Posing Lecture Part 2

This was another interesting pose. It was very hard to understand what's going on here. This is using one of the cat rigs that are in Max, but you can see that it's just a bit of a mess. There's just lines all over the place, and like I said, you know, some people just pose this and submit it. It fails on so many levels because it's first of all, it's hard to understand what's going on, and you can see that there's really been no time taken in understanding the pose or posing it correctly. And even from the other side, they submitted another one, and it's like it's still a mess. What they're going for is something which is like this.
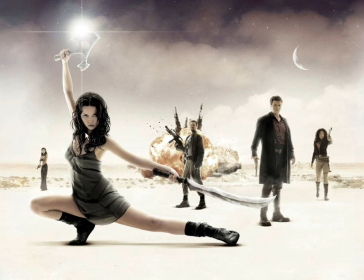So, you know, or like the Iron Man pose with the arm down on the ground. Now, if you were to find reference like this, you can see that we've got this fantastic line of action which flows all the way through these two arms, as well as the way that it comes all the way through this leg. The foot feels correct.
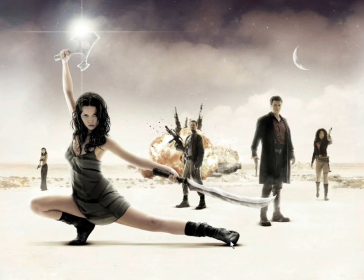It's not broken. This is fantastic. The detail in the toes and the way that the foot is positioned, the balance, the attitude in the pose, it just really helps explain who this character is and what her personality is. Whereas if we go back to this one here, you really get nothing from the pose. There's no story to it. You don't get a sense of who the character is or what they're doing. And again, this one here is pretty weak because the line of action is broken, and we've got two busy sides. We've got, you know, this is a bit busy on this side here. It might have been better if, you know, maybe one of the legs was lifted higher and maybe another one trailed down below so that it helped with this line of action. But you really don't get a sense of energy in this pose here. It almost feels like the character's just kneeling on the ground.
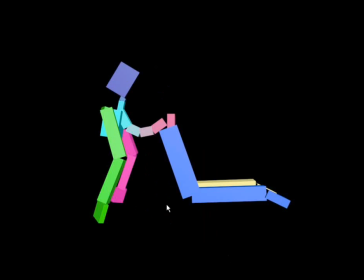This one here as well, it's not working. The hands aren't flat on the ground. They're kind of, you know, on the tips of the fingers. And you kind of get a sense that it's, you know, downward dog doing yoga, but it still hasn't been posed correctly. Now, if this object wasn't here, we wouldn't really know that it's hurdles, and obviously the person that did this didn't use reference. Or didn't use good reference. Let me just say that, because you could use reference, but unless you pick the right type of reference, you're going to get a poorly designed pose.
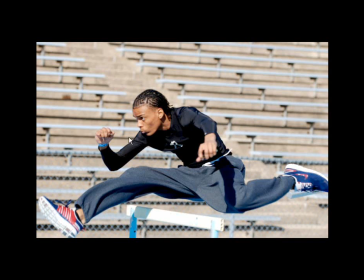So this image here is fantastic, and believe me, this took me a while to get a pose to get this image here. I was looking, you know, for about half an hour online trying to find this pose, because a lot of the images that I was getting, a lot of the photo reference that I was finding looked like this.
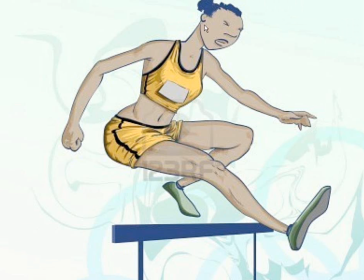And you can see here that there's no energy in this pose here, or in this pose here of this kid running.
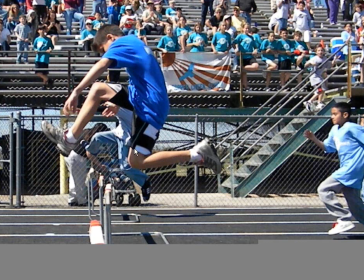He's doing exactly the same thing like that, but you don't get a sense of this energy.
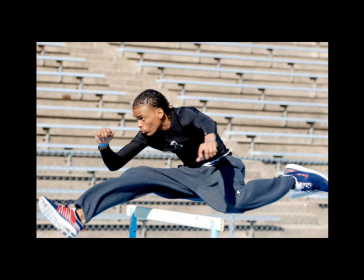So whenever you are trying to find your poses, definitely, make sure you find the right one. Here you get a really nice sense of an action line coming through the back,
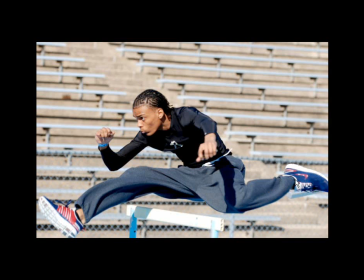and also through these knees here. There's a nice sense of flow there. You get a clear read of the hand. This one here, it works well because his hand is so light and it's in contrast with this the dark color of his shirt,
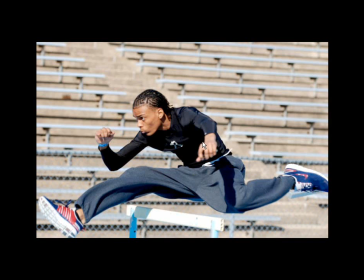so you can clearly see what's happening there. If this wasn't the case, maybe in silhouette you might want to just break this line over here. But the cool thing about this also is that it gives you one simple side, and then it gives you your complex side on the left hand side there.
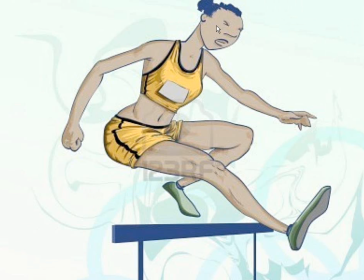And it's not that this one here is badly drawn. Technically, it's quite a good drawing. It's just unfortunate that the pose isn't right.
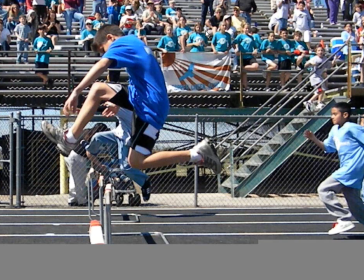Okay, this is another good one.
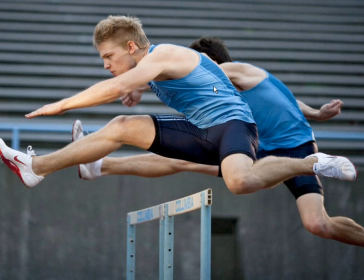Beautiful sense of energy, and there's a lot of power in that one shot there,
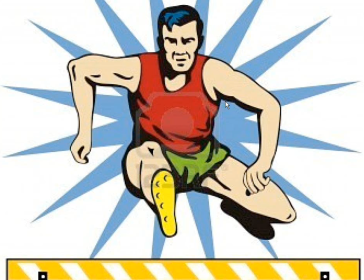as opposed to something like that. You get this broken elbow back here. The hands aren't really doing anything energetic, whereas here you really get a sense of power,
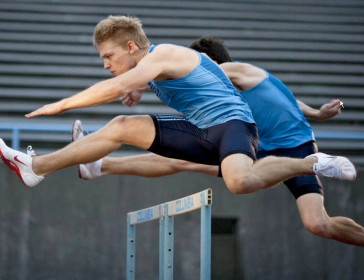or the way that the thumb is against the index finger. It's just a lot more interesting than something which is more relaxed.
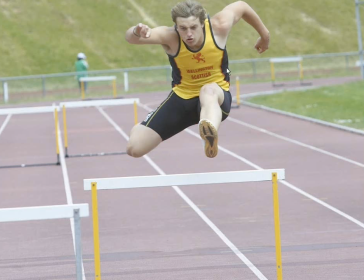Okay, and so this would probably be a better piece of reference, than this one here.
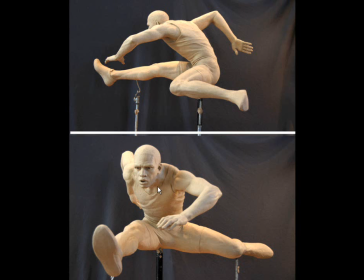And you can imagine if you were to spend a week sculpting this out of clay, if you didn't have the right reference to start with, and you were to say pick something that looked like that,
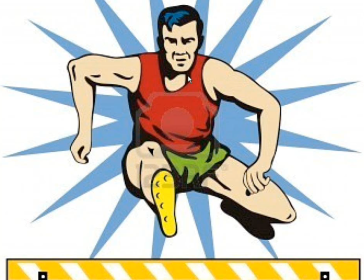I think that you'd be pretty disappointed after a week. But this is just beautiful.
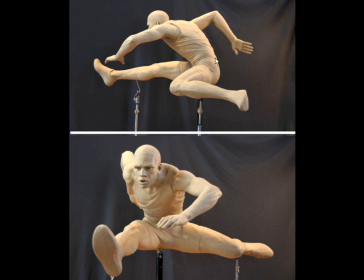The pose is fantastic.
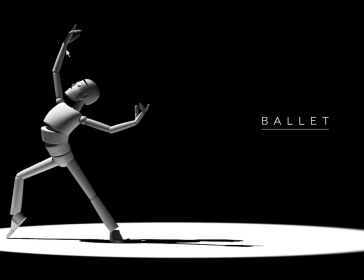Here are some more interesting poses that were done for this exercise, and this is the level of detail that I'd like to see. Spend some time on the lighting, and also on the finished piece. When you submit something for this exercise, it should be a work of art.
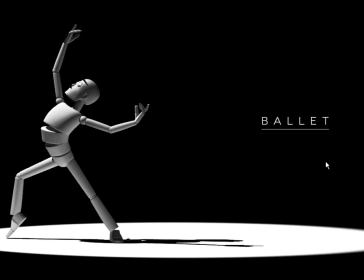And you can see here that the lighting is fantastic. We get a lot of detail in the hands, the way that the arms and the shoulders flow through one another, the attention to detail in the head, this line of action which flows through the body. It all looks beautiful.
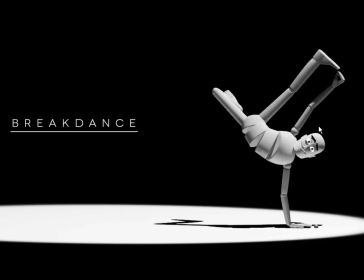Another dancing one, once again, the line of action, the silhouette, and the way that the fingers are touching the toes. It looks great, and just the way that the way this foot is positioned behind the knee here.
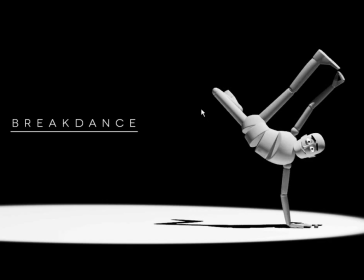So she's thought about how you can simplify this image and not make it too busy. I mean, it would be nice to maybe have seen just a little bit more of the foot, but it doesn't matter, because it still works.
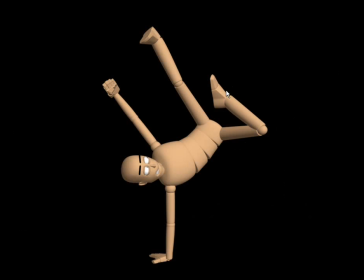Here's another one. Just be careful of the feet. They look like, in this one here, they look a little bit broken. This one feels like it's rotated a little bit camera left, just a fraction. This one here feels like it's rotated too far back. So pay attention to the way that you've rotated your feet.
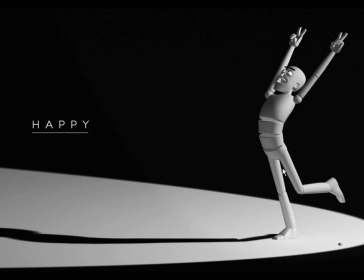This is a cool one. The shoulders are up. Get this nice line of action again.
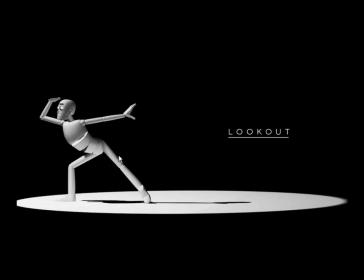That's great. As far as telling a story, what the narrative is, the pantomime in this piece works really well.
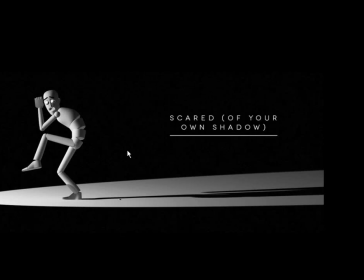And here's another good one. You can see, just get a nice feel for the back, and this is actually quite difficult to do. When you get in there and you start posing this, you'll see that
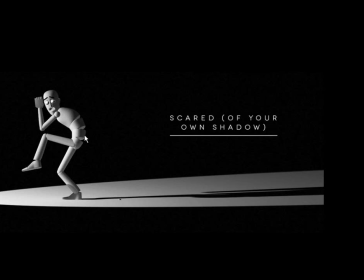you just want these to all kind of feather into one another as far as the amount of rotation. You don't want to just like select this one here and rotate it and just break the back. You want to have all of these pieces just gradually rotated so that you get this nice curve.
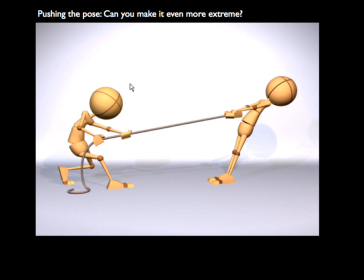And really push your poses. Here you can see that this was the first attempt, and this was the second attempt. So it went from this, which has a little bit of energy in it. This character here is back a bit.
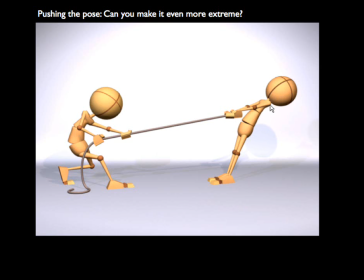It's kind of working, but the shoulders are probably just too far back on this one. And here we don't really get a sense of any of the energy. The arms are broken, so there's no real line of action coming through the arms.
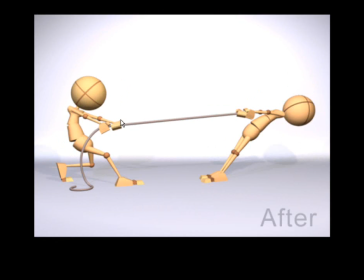Whereas having the arms nice and straight, you really get a sense of energy in the pose, and also, exaggerate it. Push your pose as much as you possibly can. That's what it's about.